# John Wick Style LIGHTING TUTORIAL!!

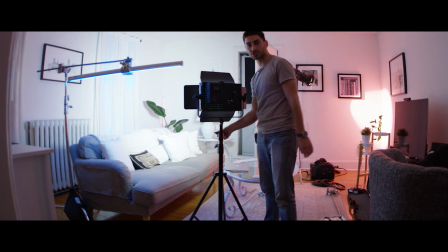8:16 I'm gonna spin it around on the scene, and you can see how much that fills up the scene just on its own.
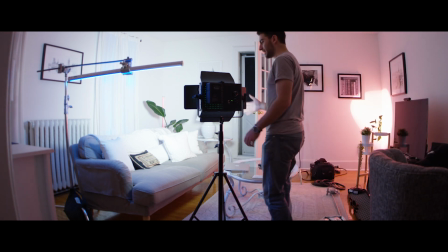8:22 Anyways, I'm not gonna do it that way. I have a softbox for this that I'm actually going to throw on. I probably won't be using this light at 100% intensity either. I'm gonna go grab that softbox.
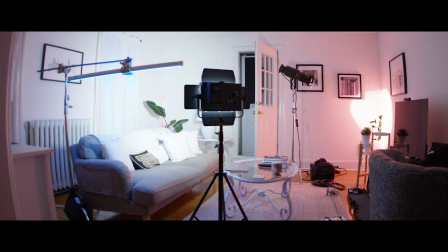8:32 Where is it? I know where it is. I will be right back. This is just a pop-up softbox.
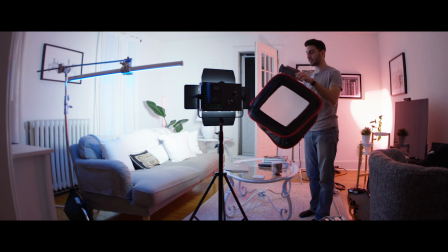8:37 Again, super cheap. It's like 35 or 30 bucks on Amazon.
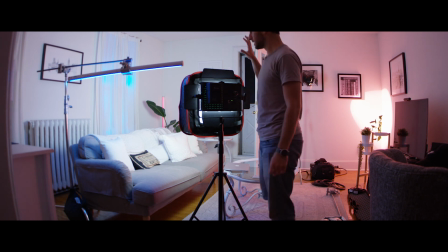8:42 That softens the light up a lot. This is what I'm gonna use as the key light. So now that I know I have that established and it's bright enough for you guys to see what I'm doing,
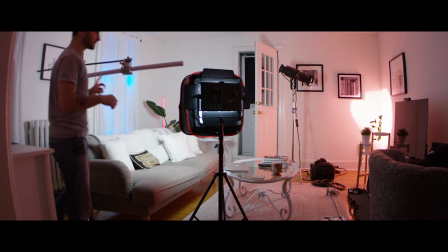8:49 I'm actually gonna turn all of these Asteras off, and I'm gonna get them out of the scene.
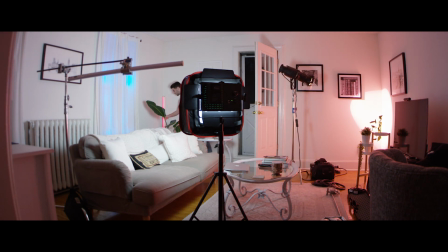8:56 Because, well, I'll be using the Asteras actually, but I'm not gonna have them in the same spot. So, pull this Astera. You can literally see I was just precariously balancing them inside the windowsill here.
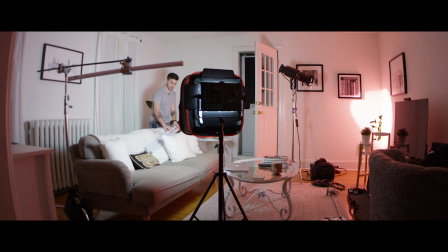9:16 So there is that Astera. And last but not least, I'm going to turn off this Source 4 ETC Lico light.
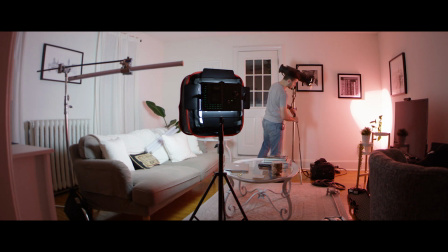9:25 These things are freaking awesome. I love these lights. This is a 750 watt bulb, so it's very powerful.
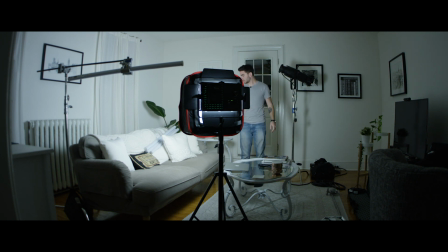9:30 And it also gets really hot. It's a tungsten filament light. It gets really hot, but it's very controllable. So anyway, I'm not exactly sure what I'm going to do with these Asteras. I might place them on the floor and shine them up as sort of a bottom-up light,
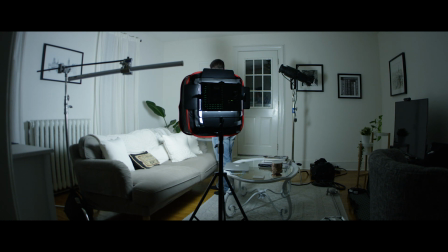9:46 which I don't think is necessarily done in that scene of John Wick.
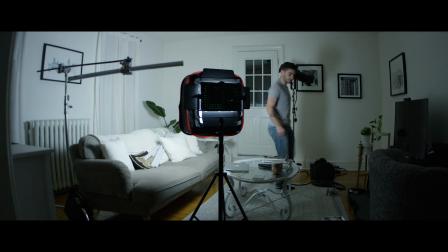9:51 I'm not sure, but that's okay. We can take some some creative privileges here.
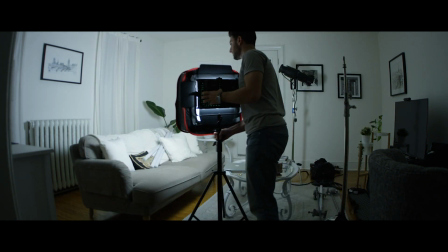9:58 Okay, C-stand's out of the way, and now I'm gonna have a key light coming from the exact same spot as that Astera bulb was coming from.
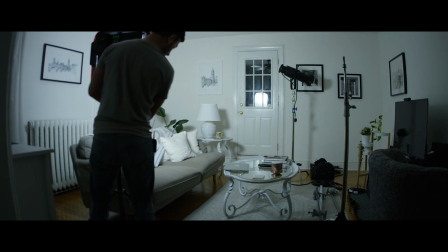10:07 So that's a 45 degrees from the side, 45 degrees above the actor's face. And what that does is it creates what's called a Rembrandt patch, which is basically,
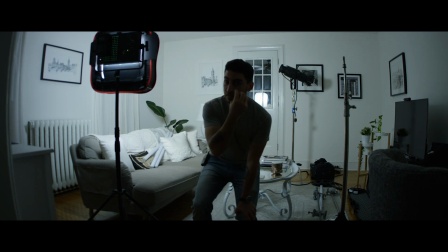10:19 it creates a shadow on the nose that creates a little triangle on the opposite cheek,
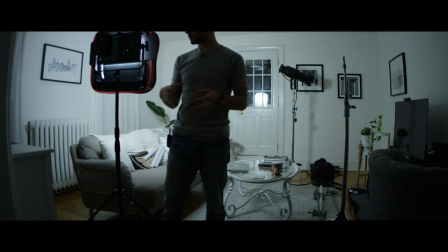10:24 which sculpts the face really well and creates a lot of dimensionality,
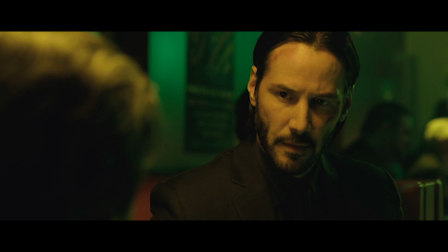10:28 which you'll see is really, really common in key lights in portraiture and film,
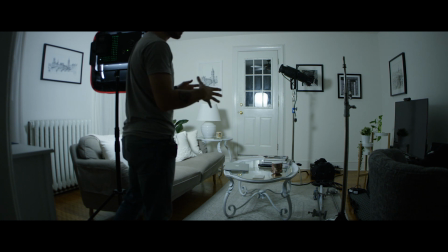10:34 because you could use one light to sculpt the face and give a lot of dimensionality.
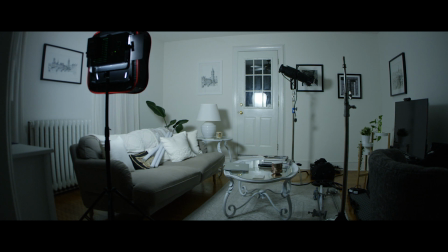10:38 I don't have the exact same color gel, but I have some orange gels in here.
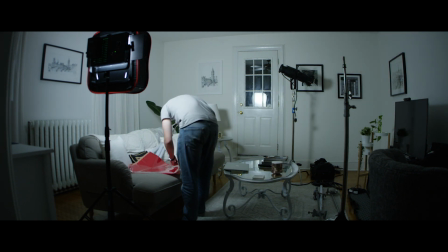10:46 I think I have something that might work. Oh yeah, this is a little bit more of like a salmon color.
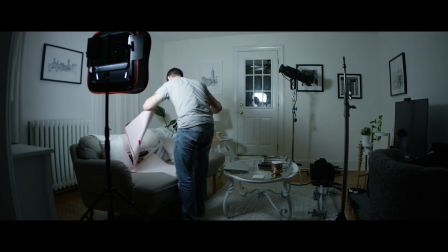10:57 Let's pull that out and see what that does.
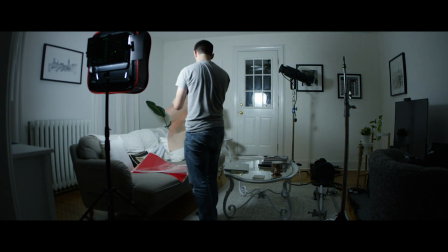11:04 I need
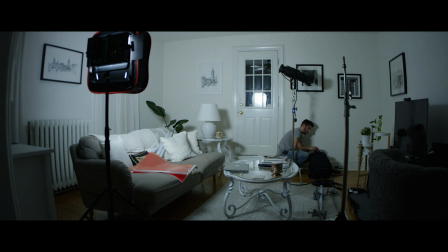11:07 some C47s here, which are in my bag.
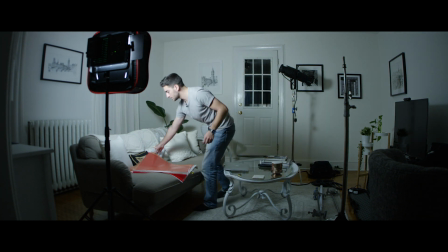11:12 Okay, I'll grab 2 of these, and I'll clip that on to the softbox and see what that does to the color.
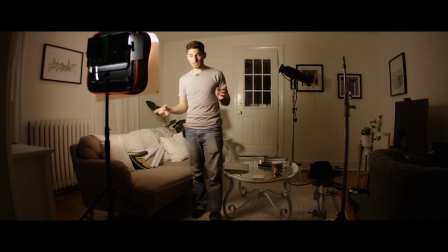11:20 All right, so I just adjusted the color temperature from tungsten balance to daylight balance, which makes my daylight light with the orangey kind of gel.
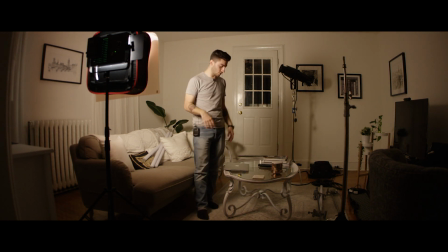11:30 So now that makes this light and the whole scene feel a lot warmer. So I'm going to check to see how that looks here.
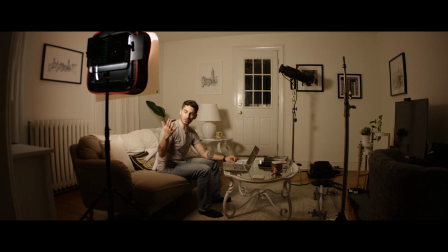11:38 This might be, okay, this is more orange and this is more yellow.
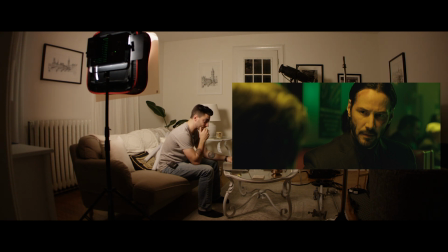11:42 And I really like that yellow look. I can't create that yellow look just because I don't have that color gel.
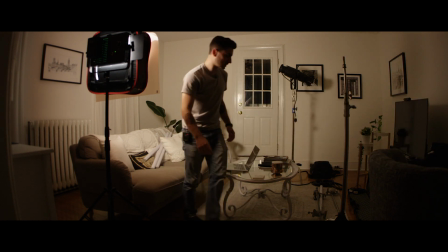11:51 I just don't own it. Let's try it. Okay. I want that exact color.
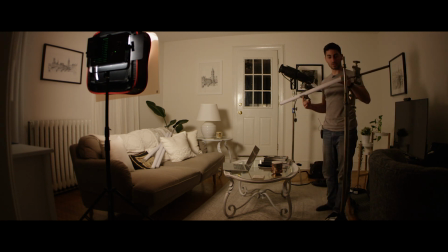11:55 And the only way to get that exact color with my setup that I have right now is using these Astera lights.
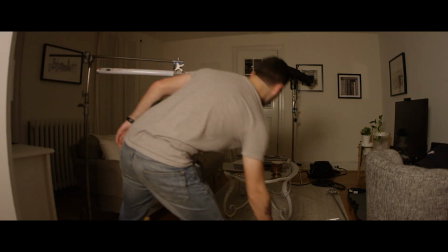12:01 But instead of being blue, it's going to be yellow. Easy.
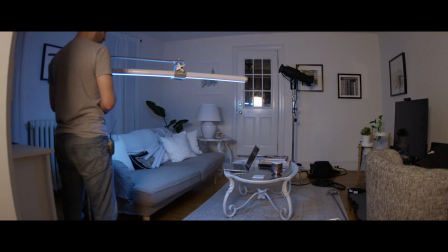12:06 So yeah, let's power this on, and we're going to try to find a color that looks good. So I'm gonna turn this LED off so I can get a better sense of what the color is doing.
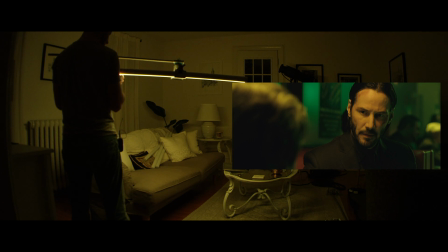12:19 I can flip through all of the gel presets and find one that matches.